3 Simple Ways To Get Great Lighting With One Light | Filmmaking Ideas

What's happening everyone? Welcome back to the channel. Today we're going to be talking about three simple lighting solutions to help enhance your video using only one light.
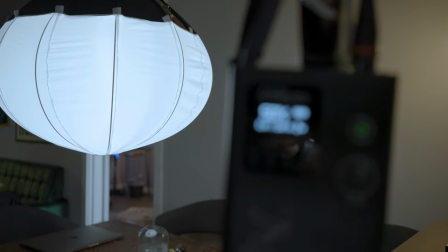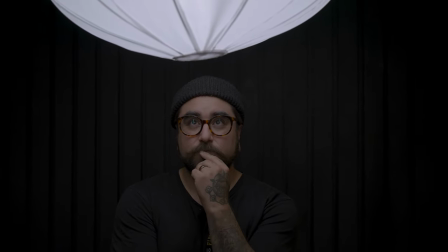I'll give you three examples today and at the end we'll have a bonus tip of how you can get the most out of your one light setup. I will share with you what light I recommend buying if you're just starting out and wanting to buy your first light.
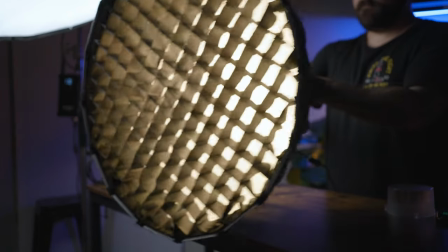I'll also be sharing with you a list of gear that I would recommend you buying if you're wanting to invest in your first lighting setup.
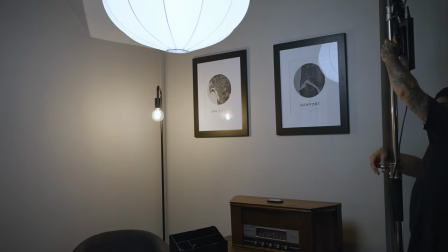So make sure you stick around to the end. So with all that out of the way, let's get into it. The first lighting setup that we're going to be talking about today is just the simple key light. You'd be surprised with the results that you get with using only one light if you just have a little knowledge on how to use it.
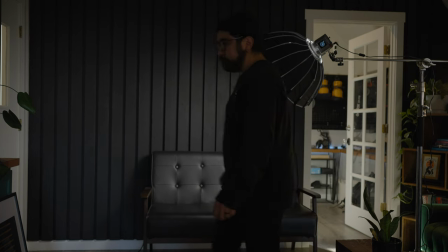So what's cool about this lighting setup, you can light up your subject's face while also lighting up the background a little bit.
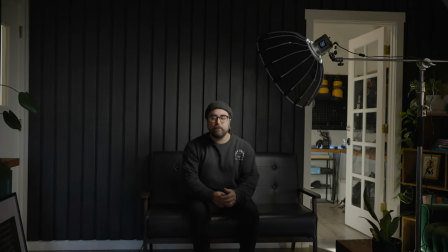This technique best works when you have a blank background, maybe black or gray, and you kind of are getting more of a moodier feel.
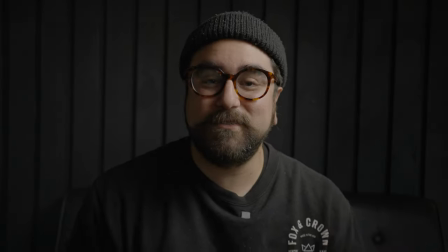So what's nice about this setup is you really don't need much else. As long as you have a background like the one I have, preferably darker,
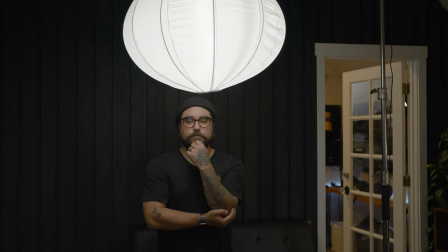so that the light has more of an effect on the background, and if you have texture on your background like I do, it helps even more. But what's really cool about this light is that it's super simple, and it only requires one setup. If you don't have access to a parabolic softbox like this one,
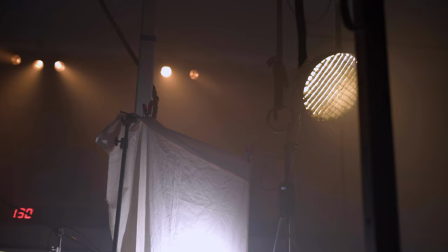or it's just not within the budget to grab one right away, Another way that you can achieve this look is with what's called scrim. I use unbleached white muslin and I put that on a C-stand clip it together and put my light right behind it.
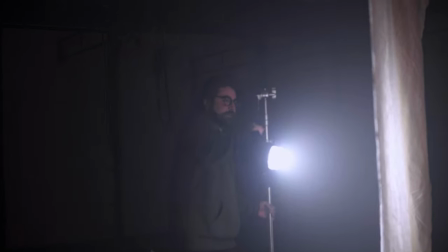I'll keep it a good distance away from the scrim so that way the light is being spread out a little bit more and is a little softer on my subjects face.
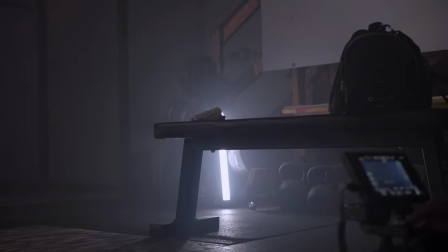I actually like to use this technique a lot in my short films and more of my narrative stuff. If you look at the Noble spec commercial that we did not that long ago,
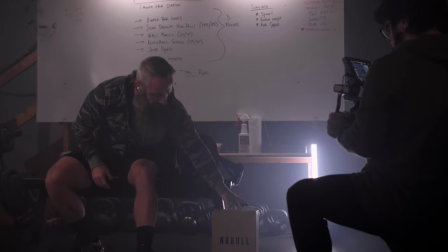you'll notice the soft lighting there when we're in the gym and it really just provided a lot of depth to that scene. There's also a behind-the-scenes video on how we did that so go ahead and make sure to check that out. I'll leave a link in the description below.
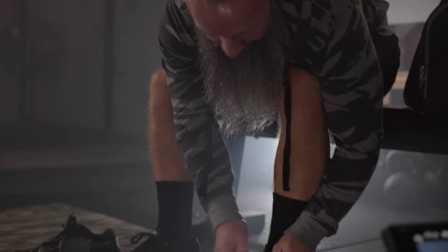Scrim is a really great way to enhance your scene and really get the depth that you're trying to create within your
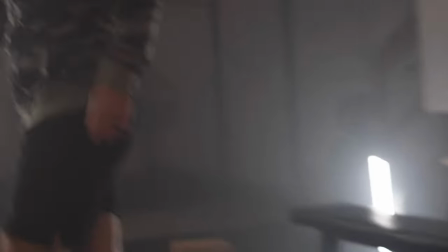scene and in your lighting and it's very inexpensive which we'll get to a little bit later in the video. However, if you don't have access to Scrim or it's unavailable or you just need something right away.
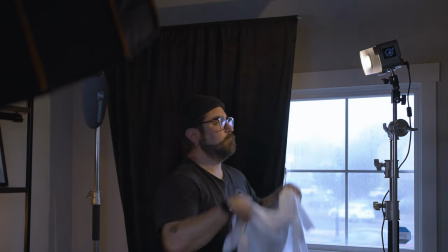Another way to achieve this look would be just to use a frosted shower curtain or a white bed sheet.
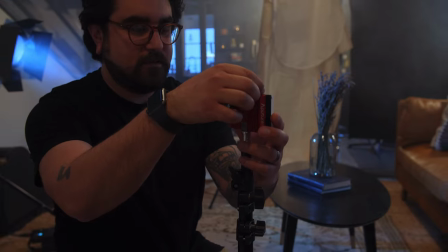There are plenty of examples of this all over the internet so make sure you can check that out. But yeah these are just a couple ways that you can do it.
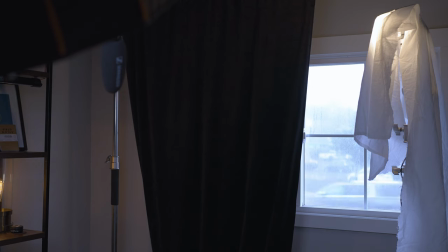If you have a white bed sheet you can totally do it. If you have a shower curtain set it up. I mean honestly just just use what you have and make your film. Practical lights. So one way to enhance this setup is to use the practicals in your room.
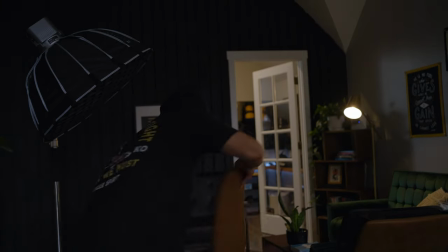If I were to turn this tube light off and just use the practicals behind me it would still add some depth give me a little bit of hair light and
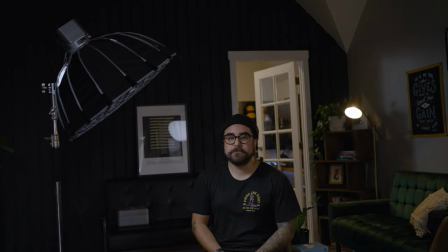it would be a great look so please excuse the audio i'm in our common room right now and it's not soundproofed yet um
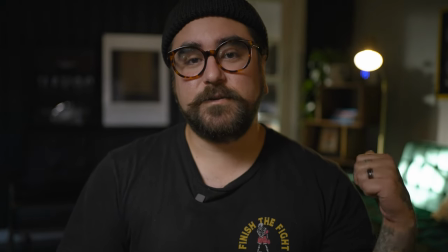but we're getting there but anyway as you can see the practical light behind me is uh lighting up my shoulder and
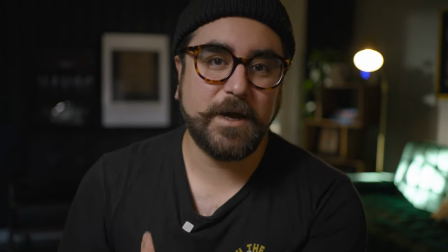this part of my beanie and my face here to kind of separate me from the wall behind me so here's an example of the same shot with just the practical light on
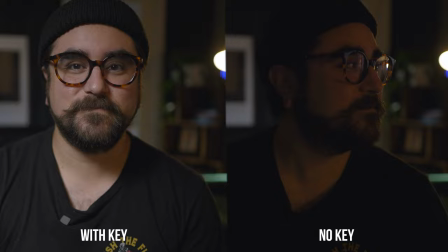so that way you can see what it's doing in the background. This is actually a really great vlogging setup.
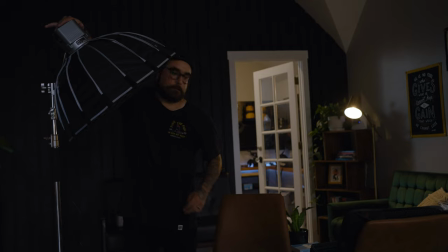I would use this if it wasn't for the audio. I'd totally use this. And the coolest part about it is that it's just with one light.
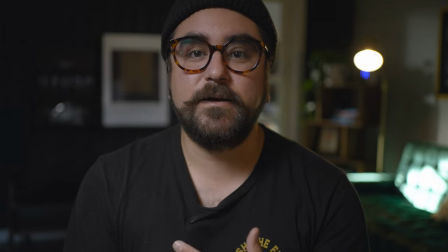So it's super easy to use. So setup and teardown is simple. It could add a lot of depth to the scene.
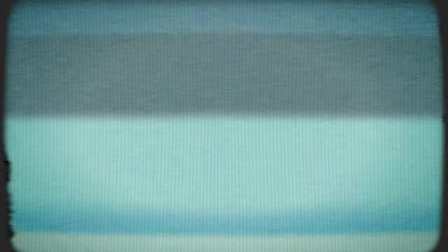So that's one thing to consider. So one other way is to use daylight or window light.
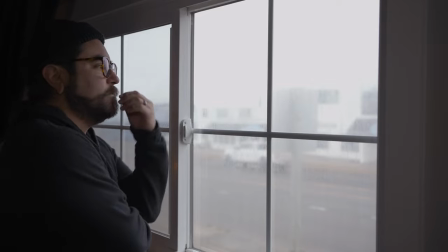Daylight is a great way to add depth for your scene without too much setup and that'll fit any budget because it's free.
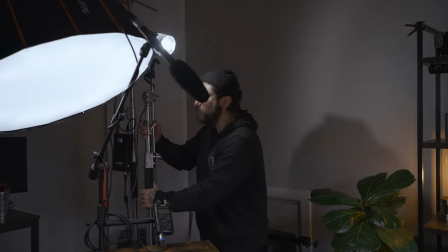One example would be to place your subject in front of a window and then you can use your lighting setup behind them as either a filler light or motivated lighting.
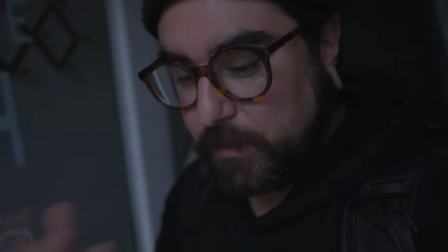All of these techniques are great. However, the one thing that can't be beat is daylight.